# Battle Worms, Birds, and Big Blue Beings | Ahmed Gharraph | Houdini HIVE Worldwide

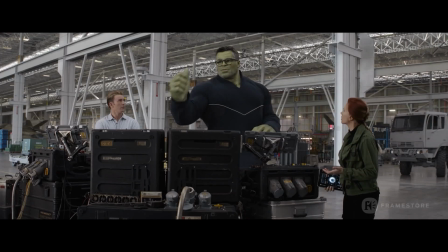[4:42] We're good.
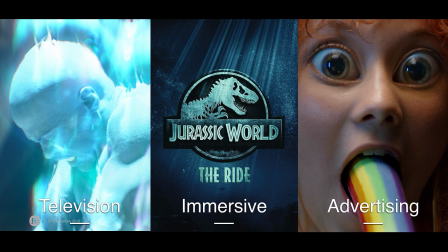[4:49]
Okay, cool. So with the department that I help to look after at Framestore, we create content for all sorts of different mediums. Historically, we were mainly a commercials department, and while we still do create plenty of work for advertising,
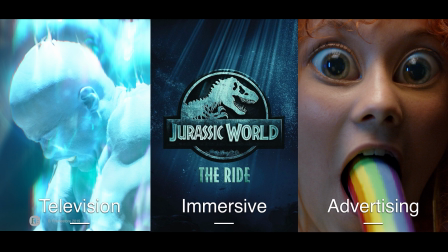[5:06]
we're also now delivering work for television shows as well as immersive entertainment. such as content for theme park rides and location-based installations, like VR and AR experiences, that sort of thing.
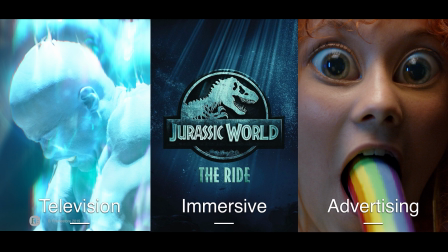[5:23]
It's also worth noting that Houdini is at the core of our CG pipeline, and it's the main 3D software that we've been using over the past few years to help us deliver most of our CG work.
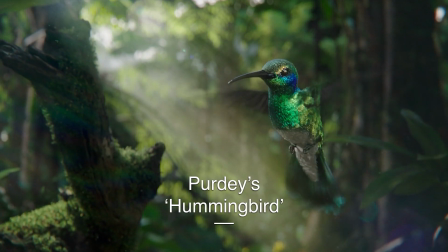[5:40]
So first up, I'm going to share with you some of the work that we did for a commercial we delivered last year.
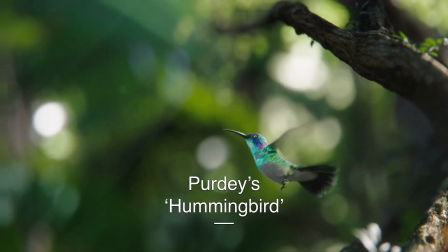[5:46]
We were tasked with creating a fully CG jungle and populating it with a charm of hummingbirds.
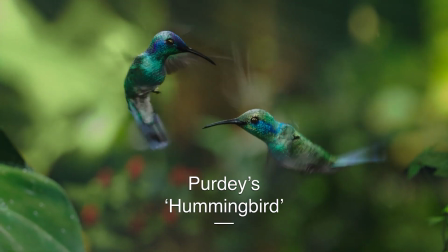[5:52]
It was directed in-house at Framestore, and it took us a little over 2 months to complete,
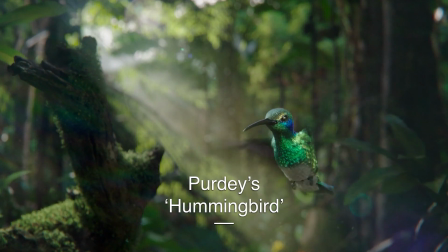[5:58]
which really is quite a short amount of time to create something that's entirely CG.
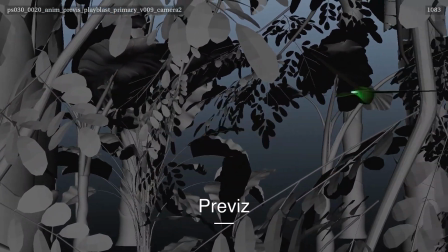[6:08]
We quickly started by blocking out the entire commercial using existing jungle assets that we had in our asset library,
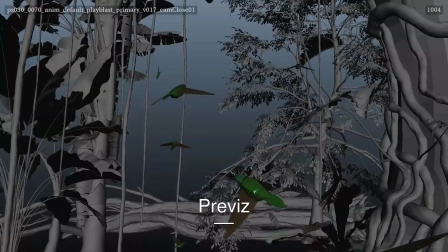[6:16]
as well as some basic geometry to represent the hummingbirds and their actions.
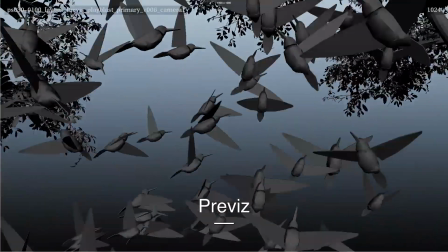[6:23]
As this previs developed,
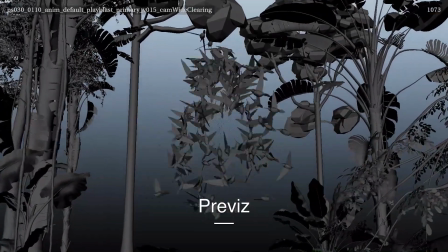[6:25]
we started to get an idea of how much of the jungle we were going to see and which assets we were going to need to put more effort into improving,
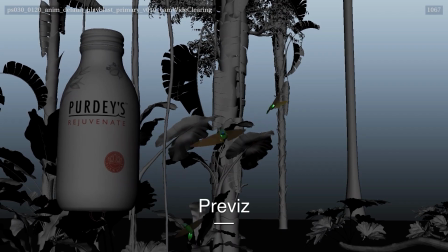[6:34]
as a lot of the jungle assets that we had just weren't up to the level of close-up scrutiny that we were going to see in this commercial.
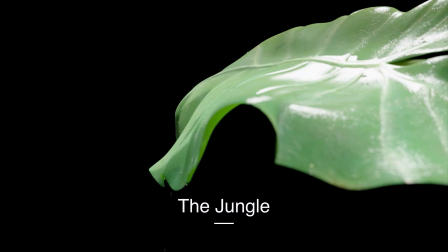[6:46]
So because of that, a lot of time and effort was put into prepping the assets that made up our jungle.
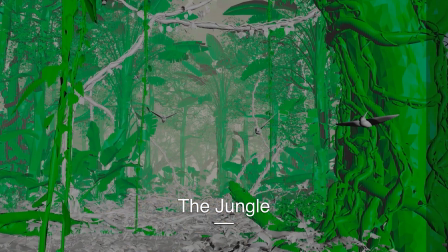[6:53]
We needed to bring the jungle to life by adding movement and as much organic detail as possible in the time that we had.
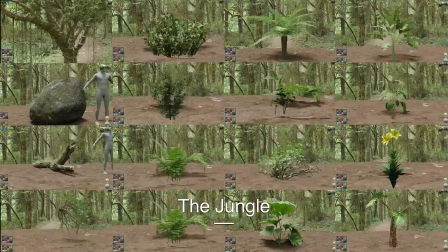[7:02]
And because we were shortchanged for time, we had to be quite economical in the solutions that we came up with.
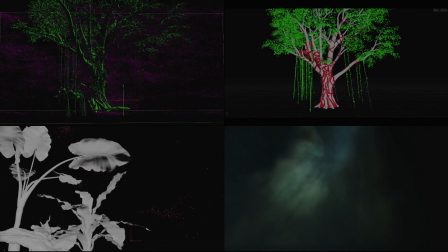[7:12]
So to that point, we decided to use the good old wire solver to add movements to our plants.
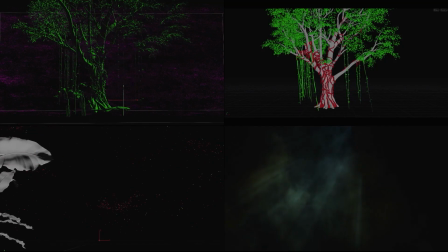[7:18]
We rigged up the various plants using the find shortest path SOP,
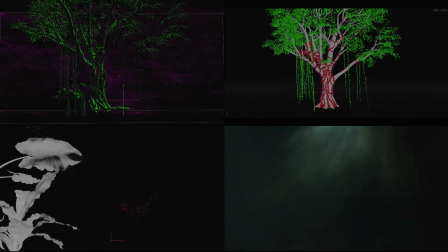[7:24]
and we often did a two-step simulation where we would first sim the largest of the branches and the twigs,
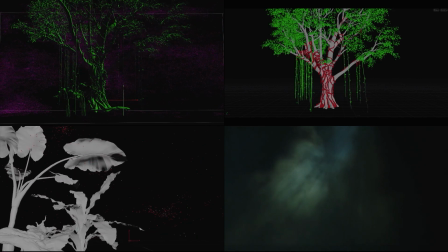[7:32]
and then if it was necessary, we would then sim some of the smaller details such as leaves.
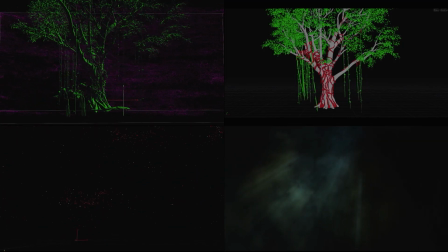[7:38]
We also generated a whole bunch of different volumetrics and volumetric sims
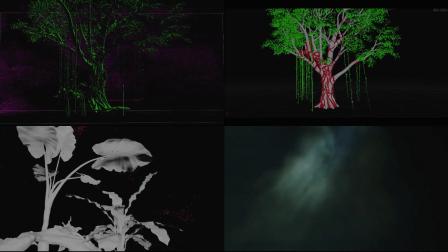[7:44]
and particle simulations to give the jungle more
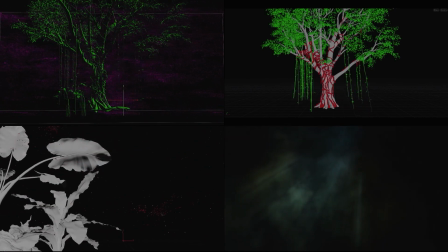[7:48]
atmosphere and give a sense of pollen and bugs and insects that are floating around the air.
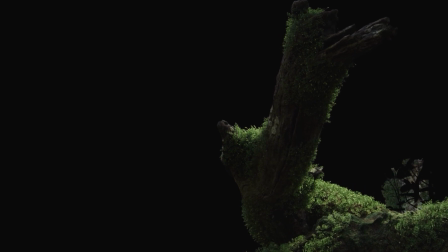[7:58]
One of the biggest successes that we had was all the procedural geometry that we ended up generating. Using the L systems in Houdini, we generated a small library of different types of foliage,
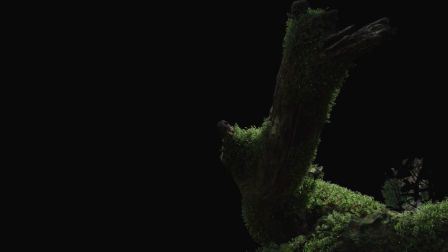[8:12]
which we then used to scatter over our different assets to add some really cool organic detail. I'll now show you a quick overview of how that was done.
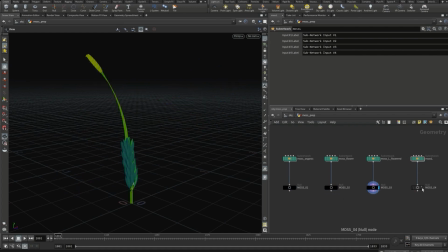[8:26]
So here you can see some of the foliage geometry that we generated in Houdini. As you can see, it's quite simple and low poly. But because the end goal was to scatter thousands and thousands of these instances of geometry across our assets,
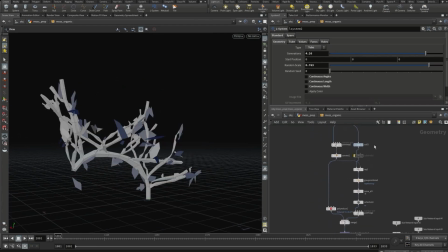[8:42]
it didn't really need to have a lot of detail.
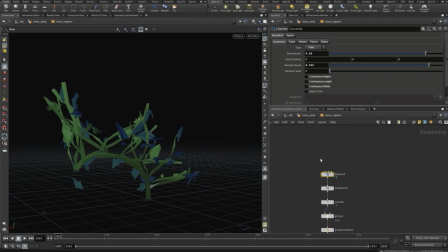[8:46]
What was most important is that it needed to have an interesting and organic looking silhouette.